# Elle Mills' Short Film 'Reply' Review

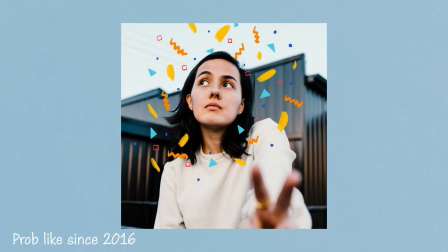Hello, I'm Athena Rethis, and I've been a fan of Elle Mills now for many years. To see her direct a short film is amazing to see.
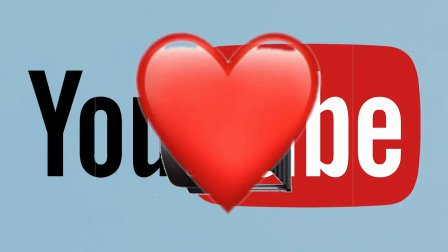YouTube got me into filmmaking and exposed me to many creators like Elle. To see Elle pivot to short films is not that surprising.
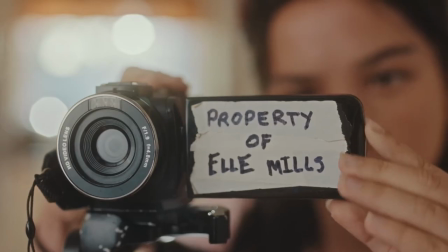Her content is very stylistic and is very narrative focused. Let's talk about Reply. But first, here's why I'm qualified to talk about this film. I'm a screenwriting major at Cal State Northridge in my senior year.
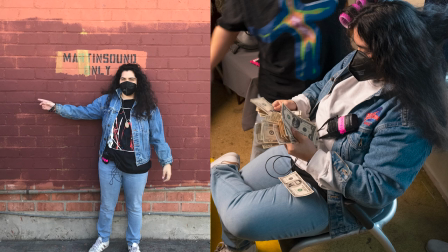I've written a couple of short films and produced a few. Okay, now's not my time to say my resume. Just trust me, I'm qualified enough.
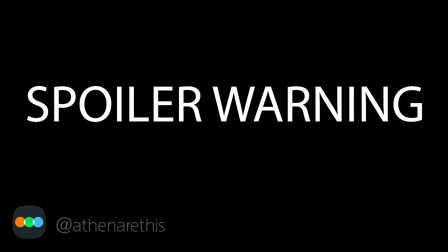This movie review will contain spoilers, so go watch the short film for yourself. Here's what I liked.
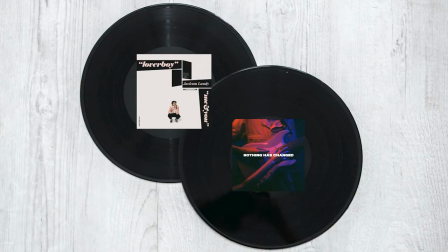I loved the music choices. I think that it added to the overall vibe of the film.
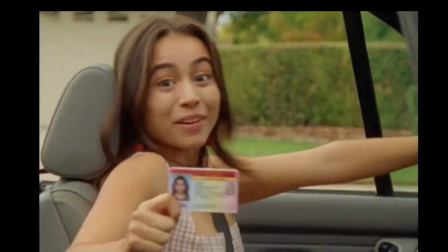I liked the choice to have different aspect ratios to show the difference between the past and the present.
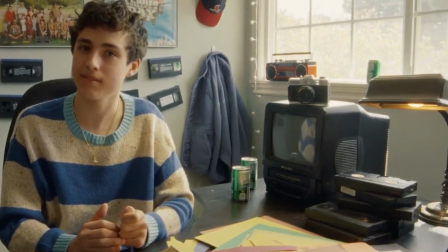I liked how the story was told. Both main characters Sam and Casey spoke to the camera.
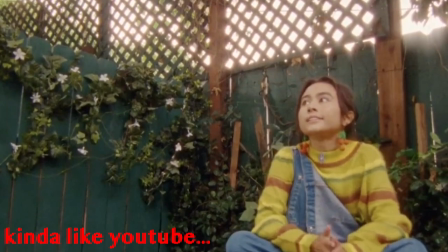It broke the fourth wall to create a personalized feel for the people watching, both as the characters and the audience.
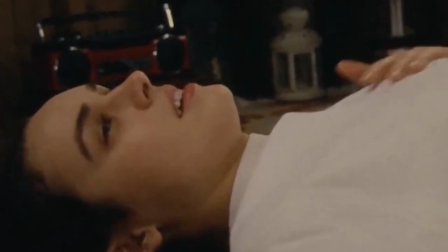I liked the overall feel and look of the story. You can definitely tell that this is an Elle Mills piece.
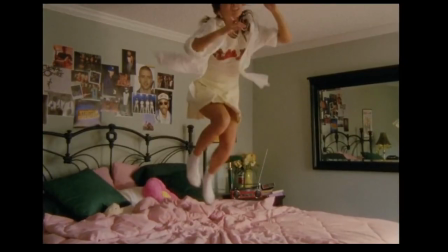From the music choices, the stop motion, the montages, the overall energy was great.
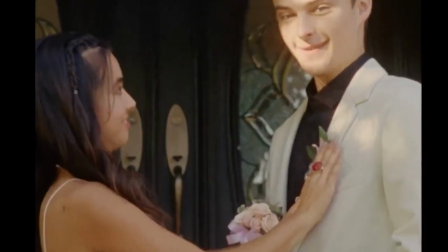I really liked the directing choices with the camera. Some scenes were only from one angle, some were handheld.
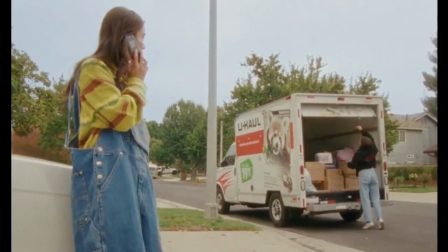It really made sense with the story. I really liked this moment.
Hey!
That was funny. Moving on to what I didn't like. I'm just gonna preface this, of course I have my own opinions. These are just kind of things I wish could have been worked on.
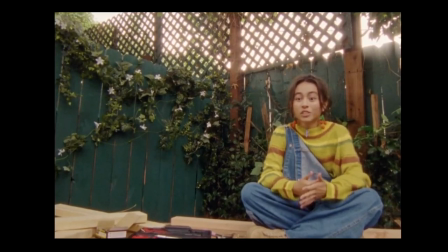I think that the intentions of breaking the fourth wall could have been more clearly motivated. To start with Sam threatening the audience.
Sorry, please don't get upset. I don't normally threaten strangers.
It's just like a little weird. I mean, we are only given context at the very end.
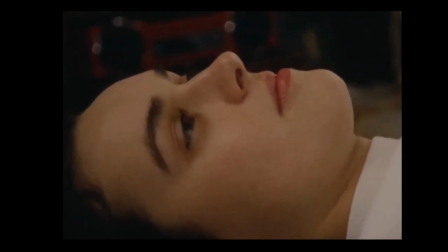I would have also liked context for why Casey was videotaping. I think that my overall note for this short film was, what's the why?
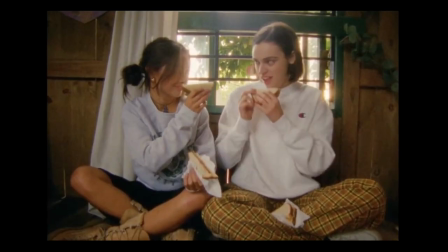I could buy that Hayden wanted to help her neighbor. I could buy everything else, but like, why is Sam making this video?
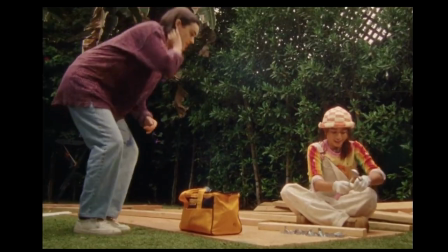Casey has this big project, a treehouse, but why?
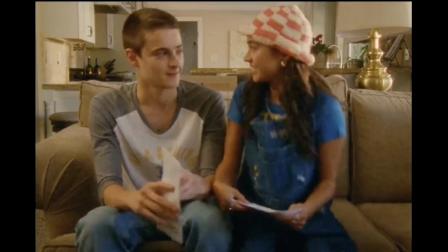Was going off to college getting in the way of making her childish adventures happen?
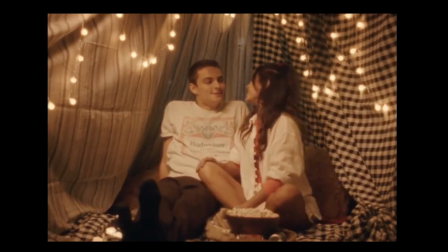Was Jackson getting a job impacting their relationship? I mean, there just seemed to be no conflict. Or at least there seemed to be no external conflict. The conflict in this short film was internal, which is hard to convey.
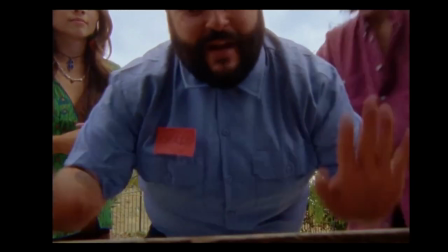One little note that just kind of bothered me was Craig, the delivery man. I mean, he was pointless. As a writer and producer, I would have just cut him. I mean, he's in a montage scene that tells us nothing.
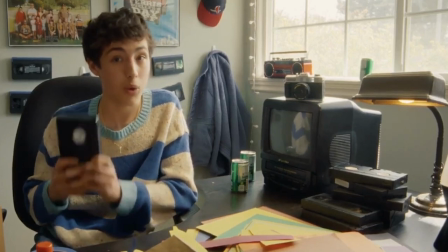Sam's viewpoint that love doesn't exist and him finding that tape should prove him wrong, but that should be established at the beginning so we can go on the journey to see if it does. And how does finding this tape prove that love exists? I mean, she was never in love with Hayden, and we don't see that. I mean, so why does he talk to the audience as if we don't know this? I mean, treat your audience as if they're dumb because we know nothing about their story.
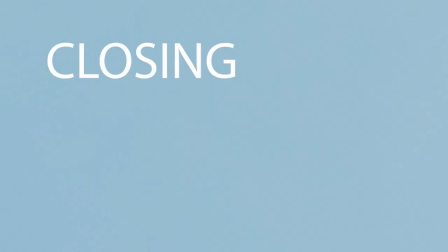I might just be overthinking this short. Overall, I liked the short. It had a really cute vibe. Elle, please make more shorts. I think this branch from YouTubers to filmmaking is amazing. I think traditional media combining with new media is just overall great. It's gonna be a little funky. There's gonna be people like me talking about our opinions. But that's what it's gonna be.
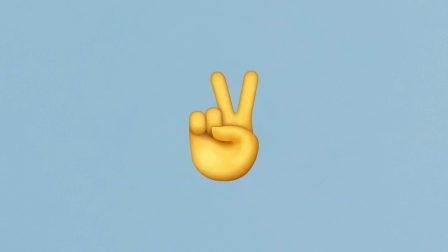Anyway, slay.